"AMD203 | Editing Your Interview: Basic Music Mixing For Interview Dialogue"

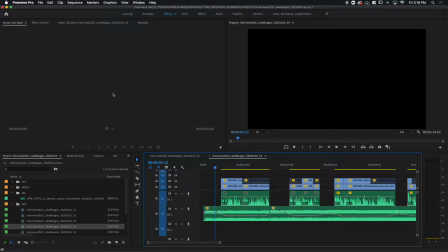All right, my friends, welcome to another video lesson. In this lesson, we're going to be discussing basic music mixing for interview dialogue. So let's start off with the dialogue itself here in our timeline. If I solo that track, I just want you to see where the level is for our interview subject's vocal track.
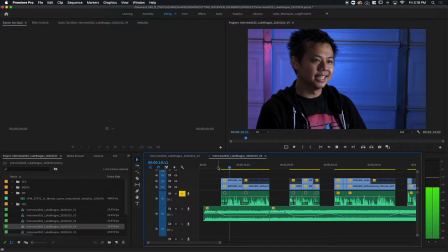My first experience of dancing was at a high school pep rally. I saw someone do a backflip, and I'm like,
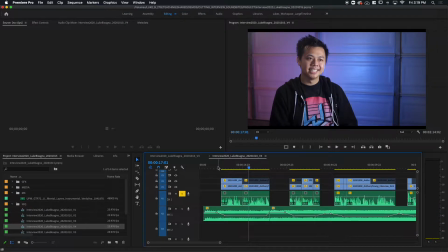I thought that had to be done with wires. So you can see it's living around that -12 area, a little bit below and a little bit above,
and that's totally fine. I'd like you guys to concentrate on getting around that area. You're going to have some peaks that are a little higher, like this one.
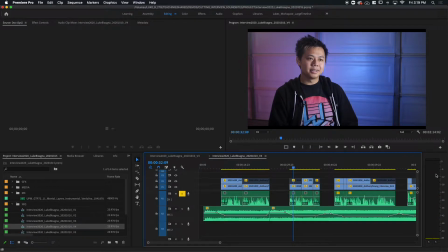About dance is that peaked almost at -8 or so, and that's okay. I just don't want you to go over -6 ever. Try and keep it around that -12 range.
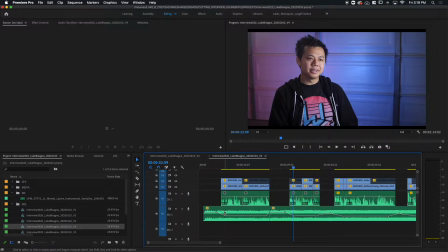So moving on to the music portion of this, you remember in the last lesson we had it mixed down to where it was around that -12 area. So that's where the level's going to start at the beginning of the song here. And then what we're going to do is dip it down underneath our interview subject's
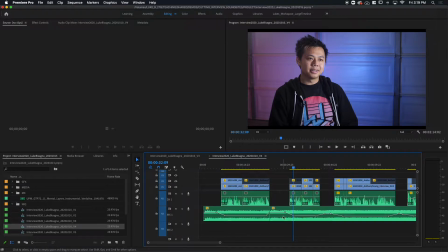soundbite that he delivers and then raise it up after he finishes saying his piece. So let's listen to what happens here. Zoom in a little bit.
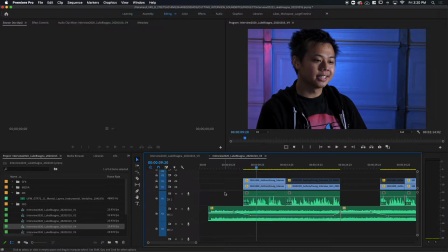my first experience of dancing.
So you can hear it dips down as he's beginning to speak. It starts to dip before and it ends dipping after. And it's very important that you do it this way because it makes it sound very natural, very professional.
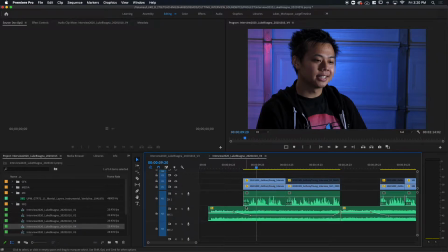It's like the interview subject's voice is taking over the music. It doesn't sound like the music gets out of the way first and allows him to speak or dips down afterward and cuts off the first few words of what he's saying. It happens simultaneously across the beginning of that bite. And that's what makes it sound natural.
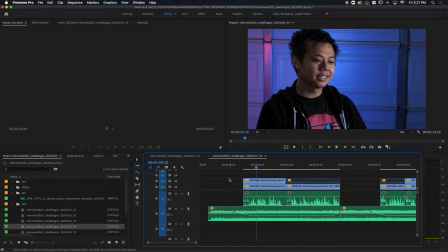Let's play through that one more time.
My first experience of dancing was at a high school.
So when it's done that way, you don't really notice that it's happening. And that's one of the key factors in editing. Let's listen to the end now.
Be done by a high school student.
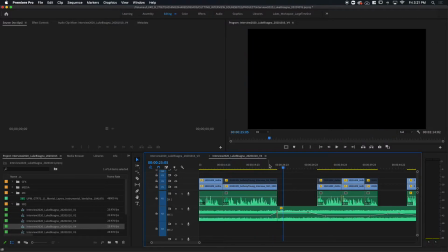I wanted to get into it.
Again, it's ramping up as he's finishing what he's saying.
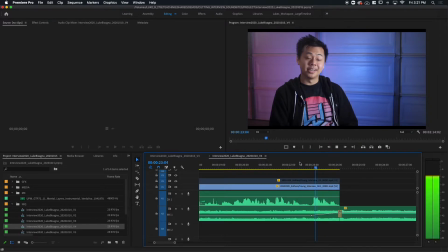I wanted to get into it.
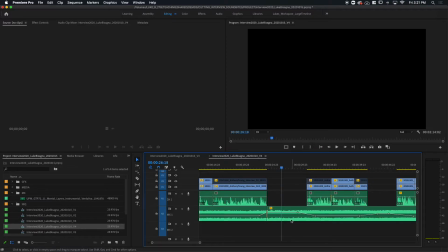And then it kicks into that second middle portion of the song where the music gets a little more involved. And then it's going to dip down again in preparation for him delivering his second soundbite.
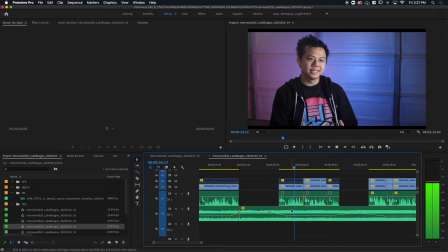The cool thing about dance is dance brings everyone together of all cultures, everyone relating to each other.
And then it'll come up at the end again.
And that's what got me hooked in.
Very naturally.
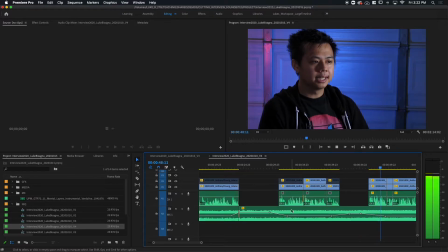There have been times where I felt like quitting dancing with Same thing there.
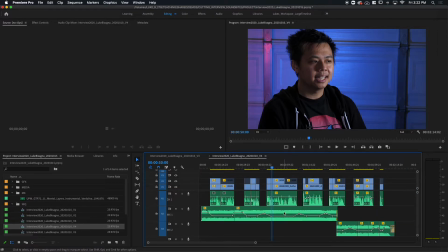So that's how this is done. Now you may be asking yourself, well, why are all these spaces in between the sound bites? Why are they there? Why aren't the sound bites butted up against each other? These are here so that we can build transitional montages,
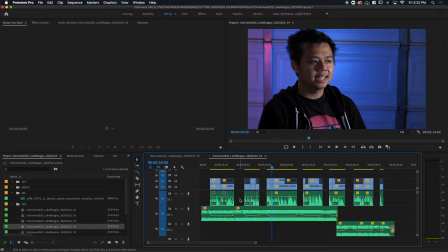so that all of the statements are not run together in one continuous long bite. Instead, we get small periods of time to absorb what the subject has just said and to clear our minds and prepare for the next thing that he's going to say. It's also more visually interesting this way.
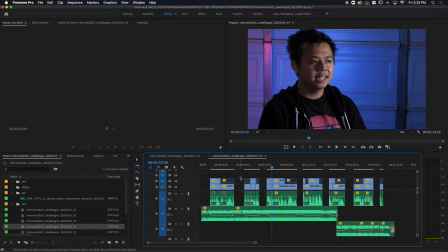So we'll be placing B-roll and images in these gaps in between the bites.
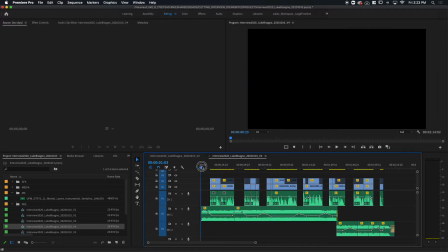And then we'll also have a montage intro here at the beginning before he delivers his first bite.